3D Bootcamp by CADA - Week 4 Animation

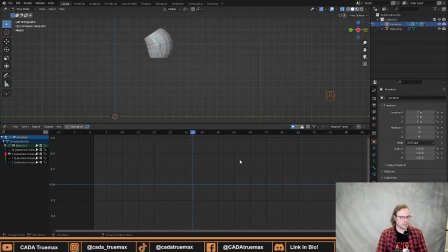[54:12]
Doop, move. Let's see. I think, yeah. And then again, I want my return to normal and my crunch down again.
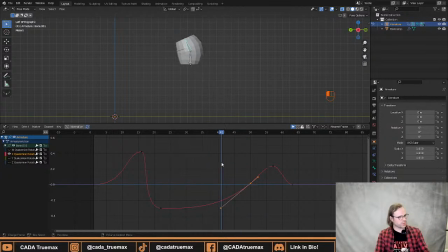[54:27]
So my removal of the stretch and my reaction to landing. I want those to be, I want the removal of the stretch to be a quicker movement, and I want the crunching down to be a lot quicker as well.
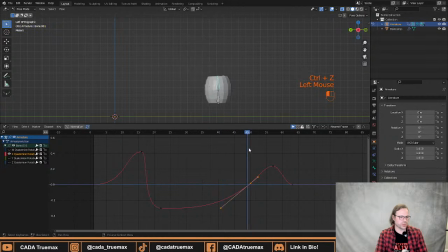[54:44]
So I'm gonna grab the key that returns our barrel to its regular position on frame 50. I'm gonna set its handle types to free, like so. And then its bottom handle, the one coming into it,
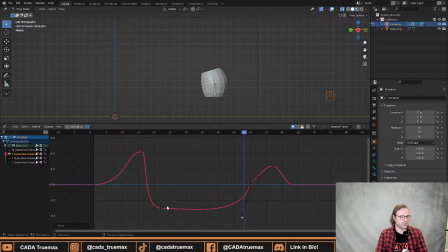[55:00]
I'm just gonna drag down like so, so that this animation actually gets held for longer. Then we can also see it stretches back a lot quicker, which is going to, again, simulate real life movement a lot more.
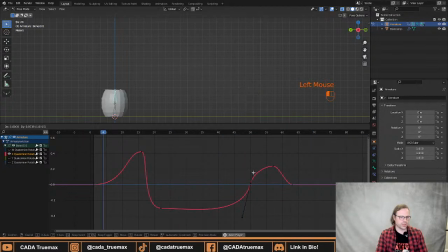[55:19]
And then I want the out of this one to be rounded as well. We can even give this a little bit of overdrive. like so.
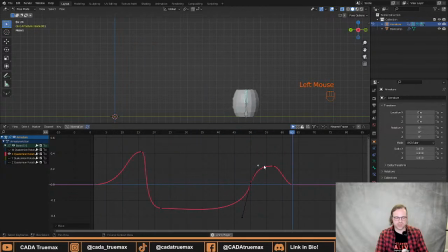[55:32]
So now there's actually a little bit, so this would be the regular interpolation of it, just smooth in to the next one, to the crunch. But if we overdrive it, it's gonna do like a quick up down.
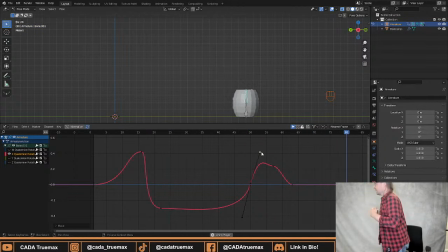[55:46]
I can just show. It's gonna quickly do like extra down before it goes back to normal. And that's just gonna look a little bit better. I don't know if everybody saw it. What I did was, if we overdrive it, it's gonna do a little extra crunch down before it crunches up.
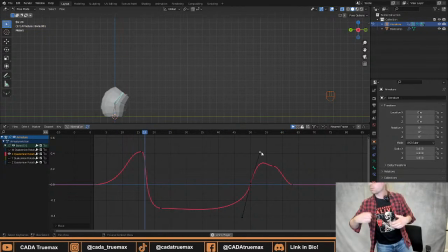[56:05]
And that's gonna make it look a little bit better. It's gonna give it a little bit more oomph, a little bit more weight to the animation. All right. So let's look at this. And then we have the next key, which is our final little bit of rotation here.
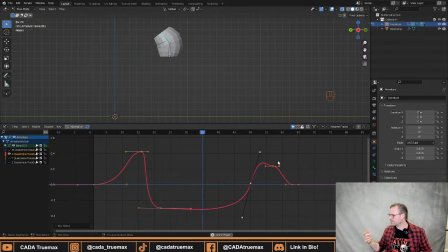[56:27]
Have I gone too fast? Is everybody with? All right.
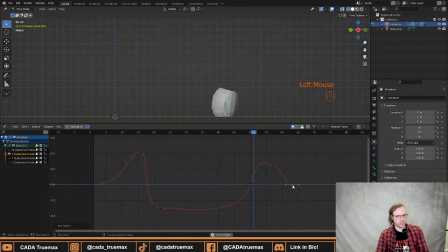[56:38]
All right, so we have our final key here, which I actually think I want to move and then make an extra key. So I'm just going to take our final key. I'm actually going to move it a little bit forward. I want it to be in front of our slide.
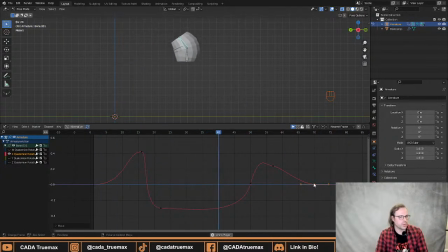[56:57]
Let's see. Down, slide, there we go. So I want to move this one forward, and then when our slide stops, but before it,
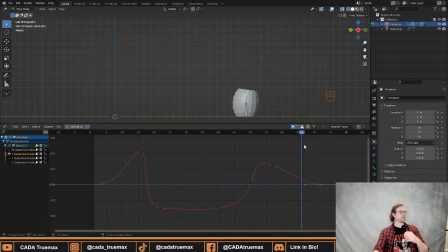[57:11]
returns to normal, I actually want to bend it back a little bit, as if it's just coming up, centering itself a little bit more after the landing. So I'm going to drag my time slider into frame, let's see, 65.
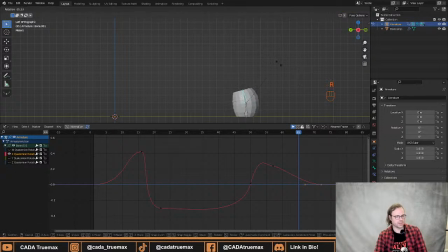[57:32]
Gonna rotate this backwards. Not a lot, just tiny, tiny, tiny bit. Press I, keyed on rotation. So here, there we go.
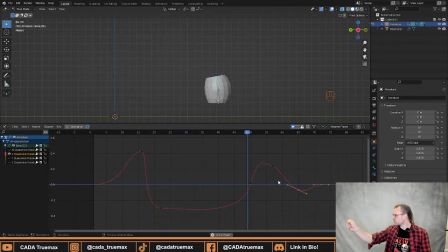[57:48]
And this is also, like, you don't have to set all your keys first. It just helps to have a lot of the basic movement before you start moving into the graph. It's tempting, and it's very like human habit, human nature to think, oh, well, I've set all my keys, this is all I get to work with.
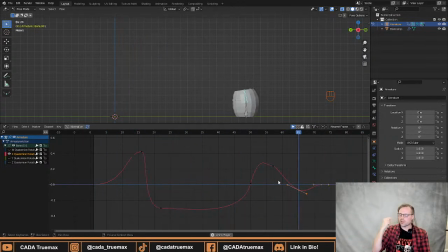[58:07]
But it's a really good practice getting into, I can still set keys, I can still add more, I can add as much as I need to add to this and work with.